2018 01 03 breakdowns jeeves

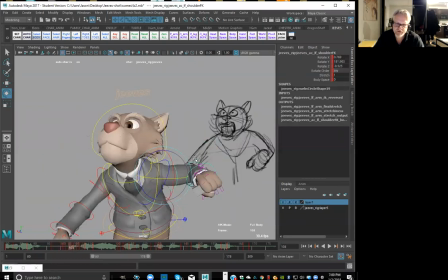(28:57)
Okay, right here, let's see if we can get that a little bit more smooth. And smooth is really the wrong word. Whenever I'm trying to do like something cartoony, it's more like, it's more of a flourish, really, you know, to the way that you're actually kind of bringing things around.
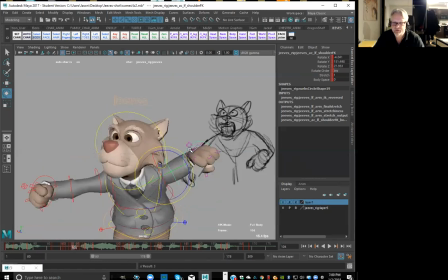(29:16)
It's not really smooth, is not the right word, because if it's smooth, then it can sometimes feel a little bit too underwater. And like whenever I'm doing something cartoony, I want to feel that snap. I want to feel that energy.
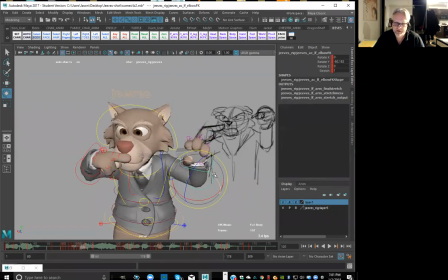(29:31)
And then we get that little schmoosh up into there. So I go here, get this to go a little bit wider. Bring it around by his hair. Whoosh.
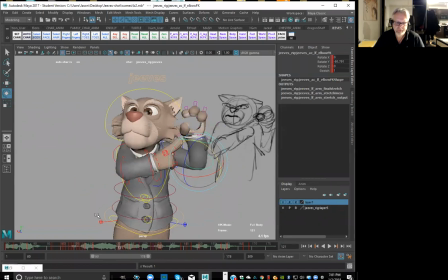right, so that part right there has to be faster. Okay, so I'll get that there. So it's nice and snappy.
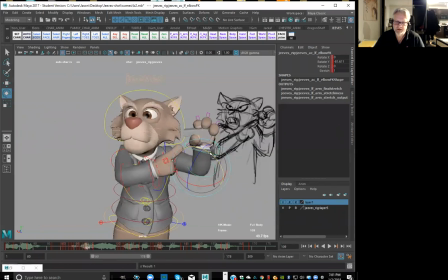(30:08)
So we've got to hit that accents, right? So it might be nice to even get like a little bit of a shake tremble right here, you know? Give it a little bit more energy.
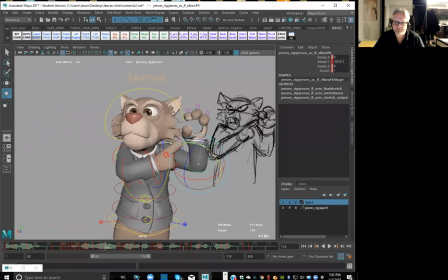Now, let's see. Henry, Barbie, do you press S key all the time, or do you?
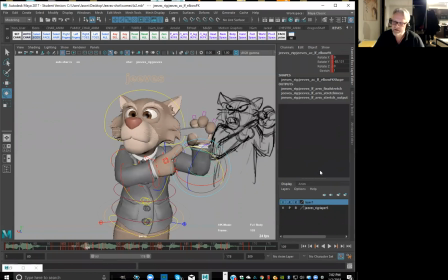(30:41)
No, I've actually got auto key on here, so I really don't have to hit the S key, you know, at all. So, like, I'm really just going with the comma and the period key, and then I'm just literally just making it go like that, changing frames, and it stays, right?
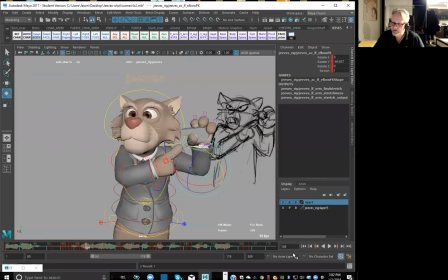(31:00)
So, like, this little auto key right here, like, that's highlighted. All right. Well, that's a great question, because I used to not really trust Maya to save the keys, but then I found that was sort of a little bit redundant, you know, I should trust the software a little bit more,
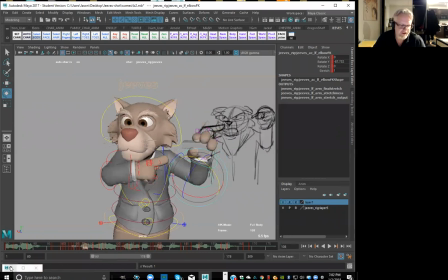(31:19)
but sometimes it lets me down. All right. Good question, though. Yeah, keep those questions coming. Thanks, Henry.
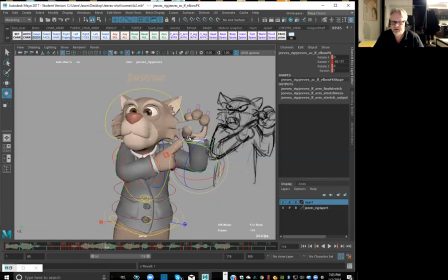(31:38)
Yeah, so like at this point, like there is, like even in those little sections, like there is a key on the whole body, you know. So it's not just on the hand, you know, because like even though like I'm looking at just this hand at this particular section,
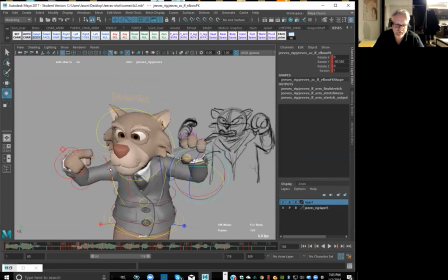(31:55)
like even though like I really do want to, you know, see like how everything's transitioning. So like even here to here, like I might want that to be a little bit more turn this way, so I can really kind of work on the spacing.
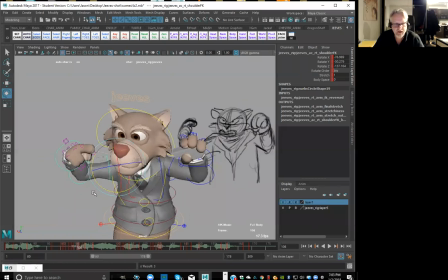(32:09)
You know, here, maybe I'll get this up a little bit higher, so I can get this to go a little bit broader, you know, and then really hitting through there. All right, so it's really just like, this is sort of like a straight ahead pass to make some of these transitions feel a little bit more fluid.
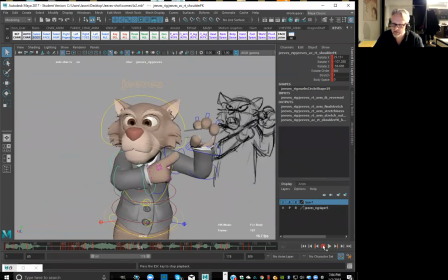(32:24) Anyone, until I blow this whistle.
Do you so like that little shake in there, like it's gonna add like a little bit of an extra sophistication to that. Right, so let's just check out that little section.
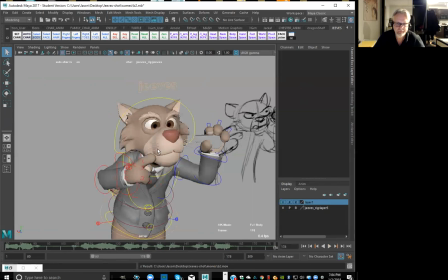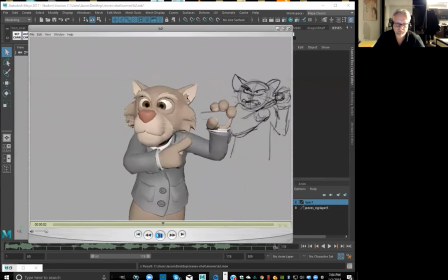(32:50) Anyone, until I blow this whistle, do you understand? Good. Anyone, until I blow this whistle, do you understand?
And like that little accent on whistle just feels a tiny bit late, so I'm going to retime that a little bit, but I'm not going to change the actual posing.